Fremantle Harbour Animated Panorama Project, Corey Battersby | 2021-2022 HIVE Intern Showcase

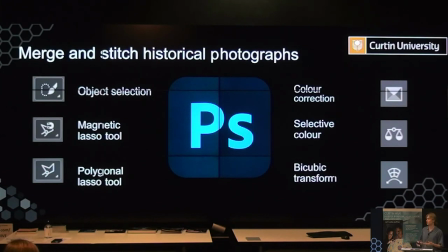12:02 The final step was to use the bicubic transformation tool and other transform distort tools to distort and manipulate the scale of certain objects because as we know not all images are taken from the exact point often
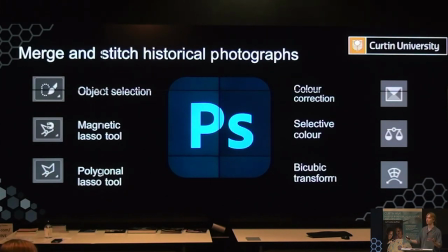12:19 some images might have taken a few meters away or further behind so those tools are useful to match these two historical images together so
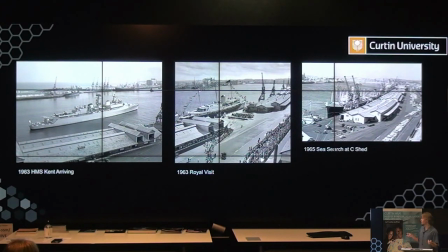12:31 going back to our example that I showed at the start you hear two other images which have been identified that have been capturing alternative viewpoints of the harbor around a similar time and you can see that the features kind of overlap.
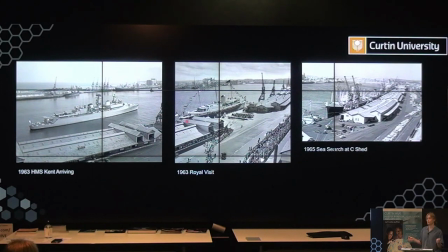12:44 So we have the HMS Kent arriving in 1963 around the same time as the Royal Visit and the Sea Search at Seashed here in 1965.
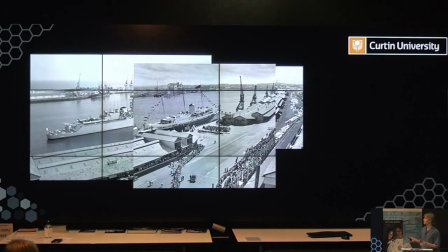12:55 So when these two images are overlapped you can see that the features are crossing over each other but as we've addressed before this process is not very easy with automatic image stitching. The Photoshop tool that is used for automatic image stitching is called photomerge,
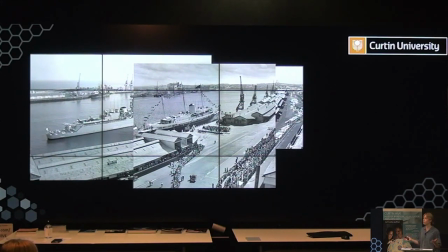13:10 and quite simply the software will not be able to detect that these images are compatible with each other. So I've come up with some manual image stitching principles to help identify if these images are suitable for image stitching. So we need to make sure that the images are taken from the same location,
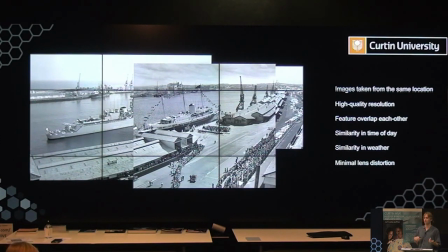13:29 that they're taken of a high quality, as a lot of images may be preserved at low res or there might image grain or noise distortion, that the features overlap each other which we can see here. There is a crossover in the B-shed, in the C-shed up here,
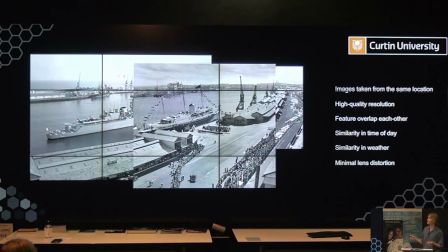13:45 and we can kind of approximate that we can blend the background together as well. And a very important part of this process is making sure that there's a similarity in the time of day and weather.
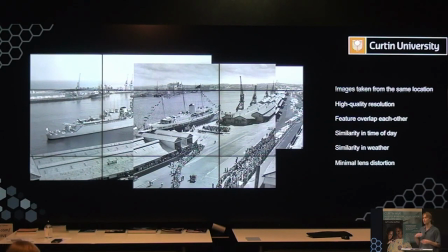13:59 A lot of photographs may have been taken during sunset or sunrise, which creates very strong shadows that project onto, particularly here at C Shed and D Shed. So when you're combining two images taken at different times of the day, you have a change in the shadows and it looks very obvious.
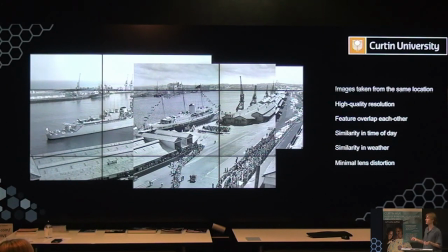14:17 And then with weather particularly, sometimes there might be rain in the background that's captured and then when you're transferring or some kind of haziness, so when you're combining these two images, it creates some kind of issue and you'll be able to see it. And the last thing is making sure that there's no minimal lens distortion.
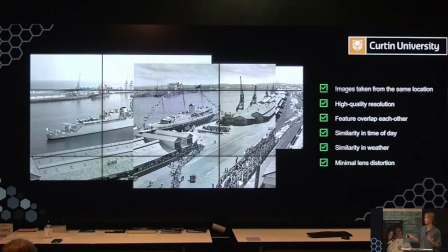14:34 So using those principles, and we've been able to confirm them here, we get something that looks like this.
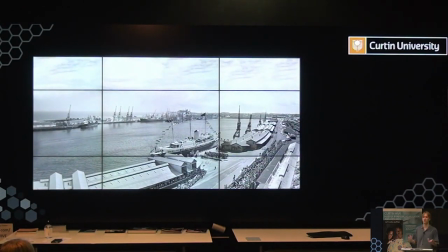14:41 A new panoramic sequence that is optimized for large-scale viewing.
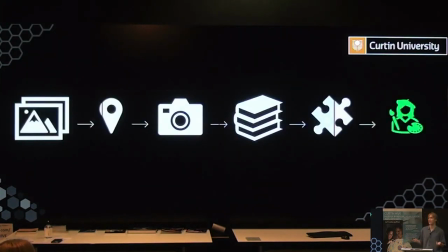14:48 So the last step is to get creative. So the image doesn't really tell a story without providing some more creative options explored. So, we've been able to look at a range of visual techniques and
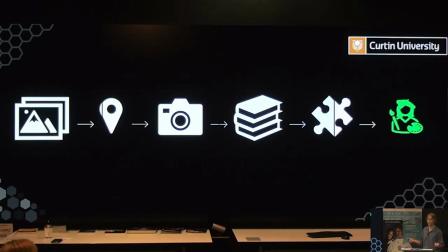15:05 visual narrative is basically the way of telling story through animation, photography, textures, for example, that can help create an added sense of impact and interest.
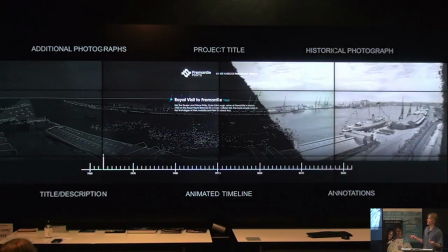15:21 So here is a sample from my project. project, as you can see,
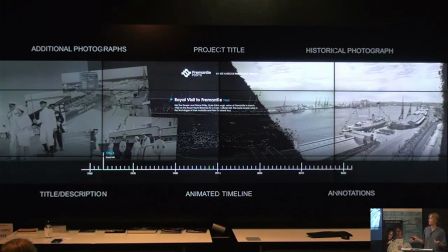15:27 additional photographs have been included in the narrative which have been texturized using Adobe stock textures that allude to their historical importance
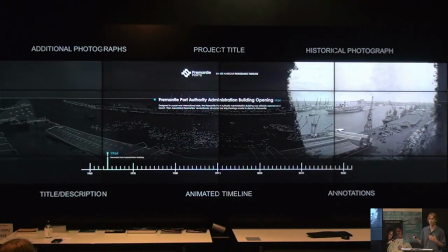15:41 and help reinforce the historical scene.
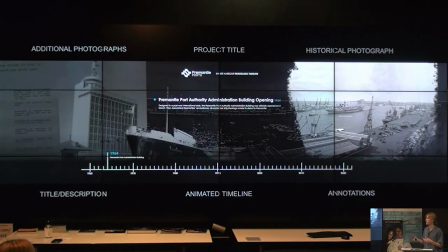15:44 The project title has been included at the top so that viewers that are coming and seeing the sequence know exactly what they're looking at. event. There's been titles and descriptions included to provide
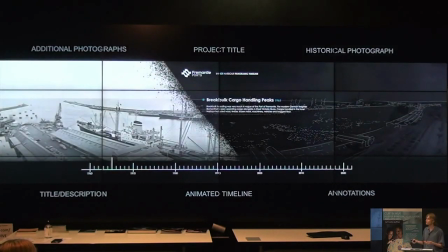15:57 insight for those that don't know the history of the Fremantle Harbour.
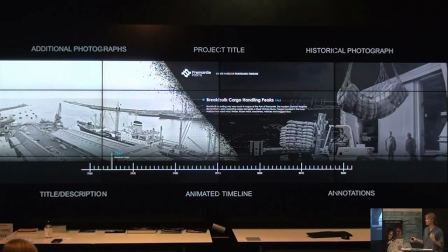16:02 There has been a slight animation added in some of those historical photographs. An animated timeline at the bottom which has been created in Adobe After Effects.